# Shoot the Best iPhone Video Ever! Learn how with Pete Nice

Hey, what's up? We're going to learn about how to shoot good video with your iPhone today. The iPhone 4S shoots 1080p HD video, so let's take advantage of this tool that you've already got. Learn how to do some great framing, learn how to get some great shots, good lighting, and how to do an interview. Let's go! The first thing you want to think about is finding a good location for your shoot. That That means finding a place that has really good sound.
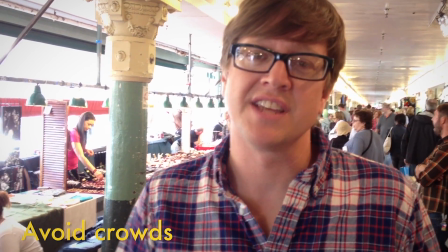34s
If you're shooting inside, try and find a place that isn't crowded so you can get good sound. And if you're shooting outside, be aware of environmental sounds.
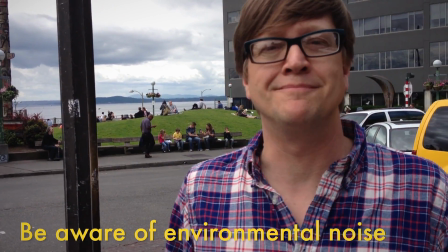42s
Traffic, cars honking, trucks, sirens, and even planes overhead. So you'll want to find a nice quiet spot to do your shot.
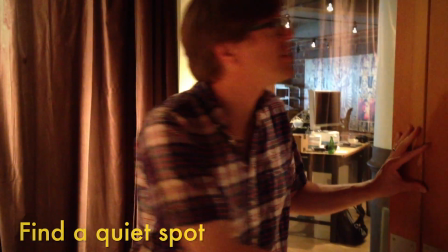50s
It's a place where you can adjust the environment.
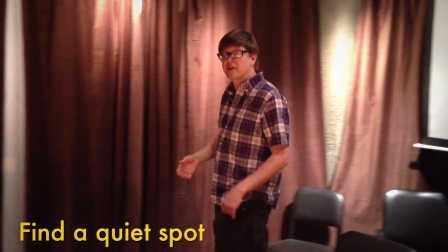52s
And if you can find a place like this that has curtains or a nice carpet, that will help to reduce the amount of echoes that you get in your audio.
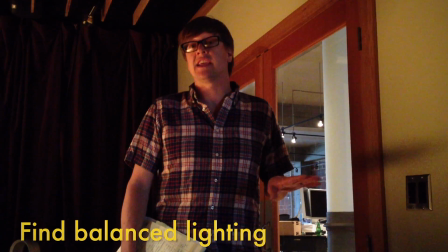61s
So you want to look for a place that has really good lighting. Look for something that's balanced and consistent.
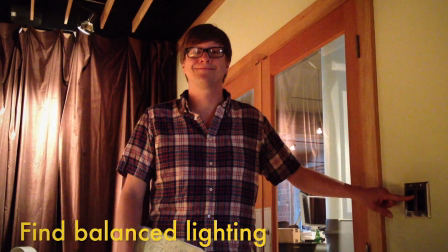66s
Also don't be afraid to turn lights on or off to see if that improves your shot. If you light your subject from overhead, it'll make them look creepy.
Is this a real life?
When you're framing up a shot, try not to put your subject in front of a window.
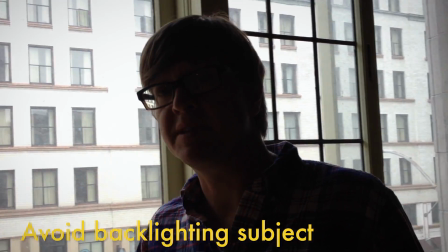82s
You want the light to be behind the camera, not to be behind your subject. Look what happens. One of the secrets to good cinematography is to really think carefully about what's in the background of your shot.
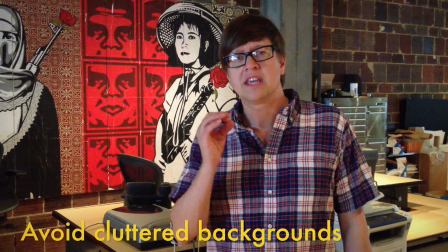93s
Try to avoid a shot that has a lot of cluttery stuff in the background. Keep things simple so that the emphasis is on the subject.
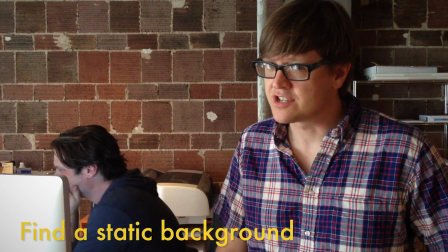103s
Avoid a background that might change. That way you can cut the piece later.
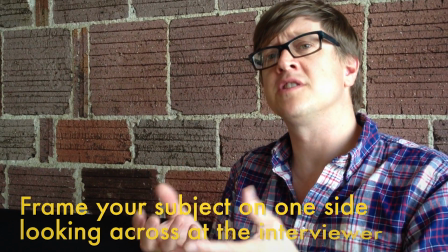109s
So when you're framing up your shot for an interview, try to frame it up so that the person that's talking is on one side of the frame and they're looking
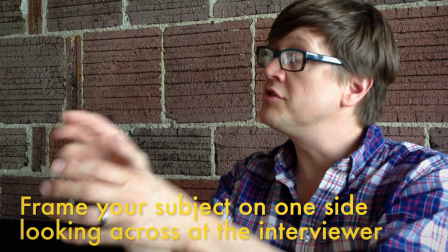116s
across that open space in the frame to the person that's asking questions outside of the frame.
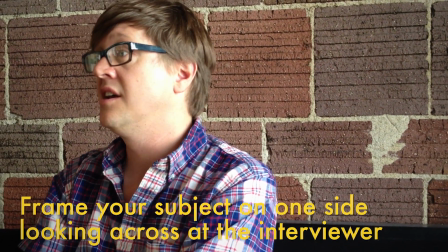123s
If you frame it up so that the person that's talking is on the edge, well that looks weird. What's all this space doing behind my head?
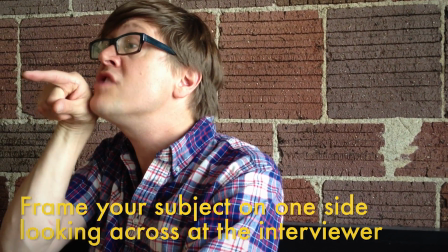130s
I'm talking to someone that's right there, man.
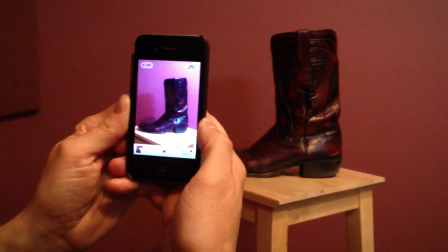135s
Okay so when you're framing up your shot with your camera phone, don't shoot in portrait mode.
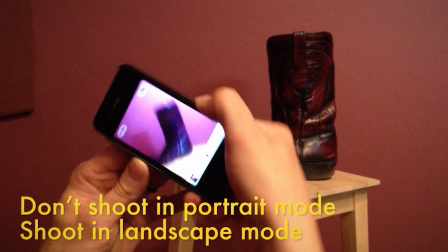141s
This is stupid. it. Shoot in landscape mode. This is fresh.
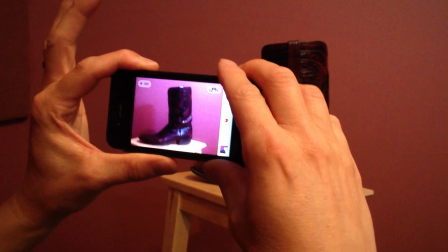147s
Now, your camera is actually recording more information than what you see on the screen here. Double tap to see the actual frame of what you're shooting.
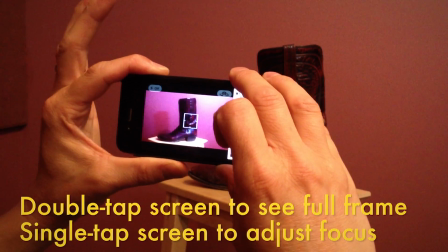156s
Once you've got the frame all set up, single tap to adjust focus and single tap to adjust exposure. So for the last part of our video, we're going to talk about some basic interview techniques. The first thing to keep in mind is when you're you're asking people questions, try to get the subject to rephrase the question back to you on camera.
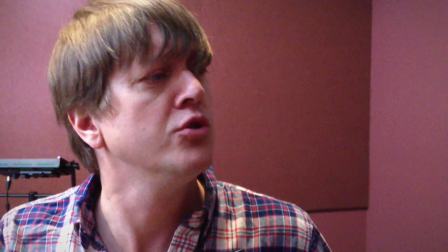177s
Let's run through that.
What did you have for breakfast this morning?
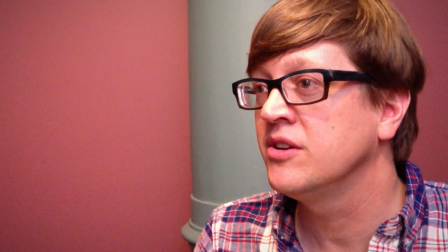182s Cold cereal with soy milk.
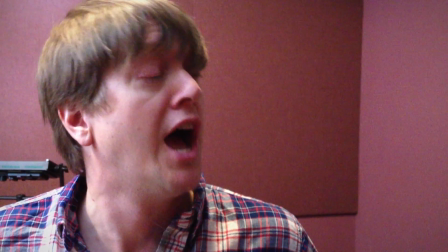188s What did you have for breakfast this morning?
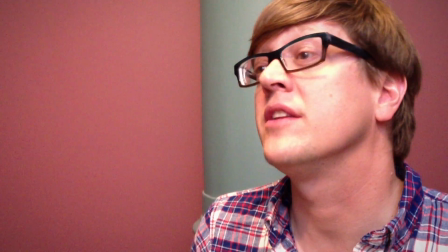193s I had cold cereal and soy milk for breakfast this morning.
So another good interview technique is to try to stay quiet. Phrase your question, stay quiet all the way through their answer. Don't agree, don't clear your throat, don't sneeze. And then when you think the subject is finished, stay quiet just a little longer, because if you immediately jump in with the next question, it'll be really hard to cut. If we're going to do an interview, when the interview is done, try to think about what the subject talked about and then see if you can go and capture footage that illustrates what that subject talked about. This is called getting good coverage. It's also called getting B-roll. So let's draw that out for you.
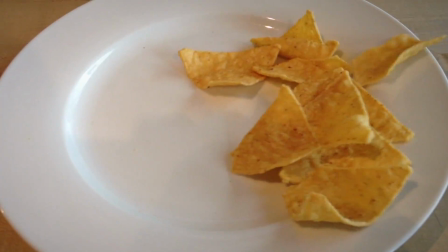247s Oh, some of my favorite things are corn chips and walks with the dog.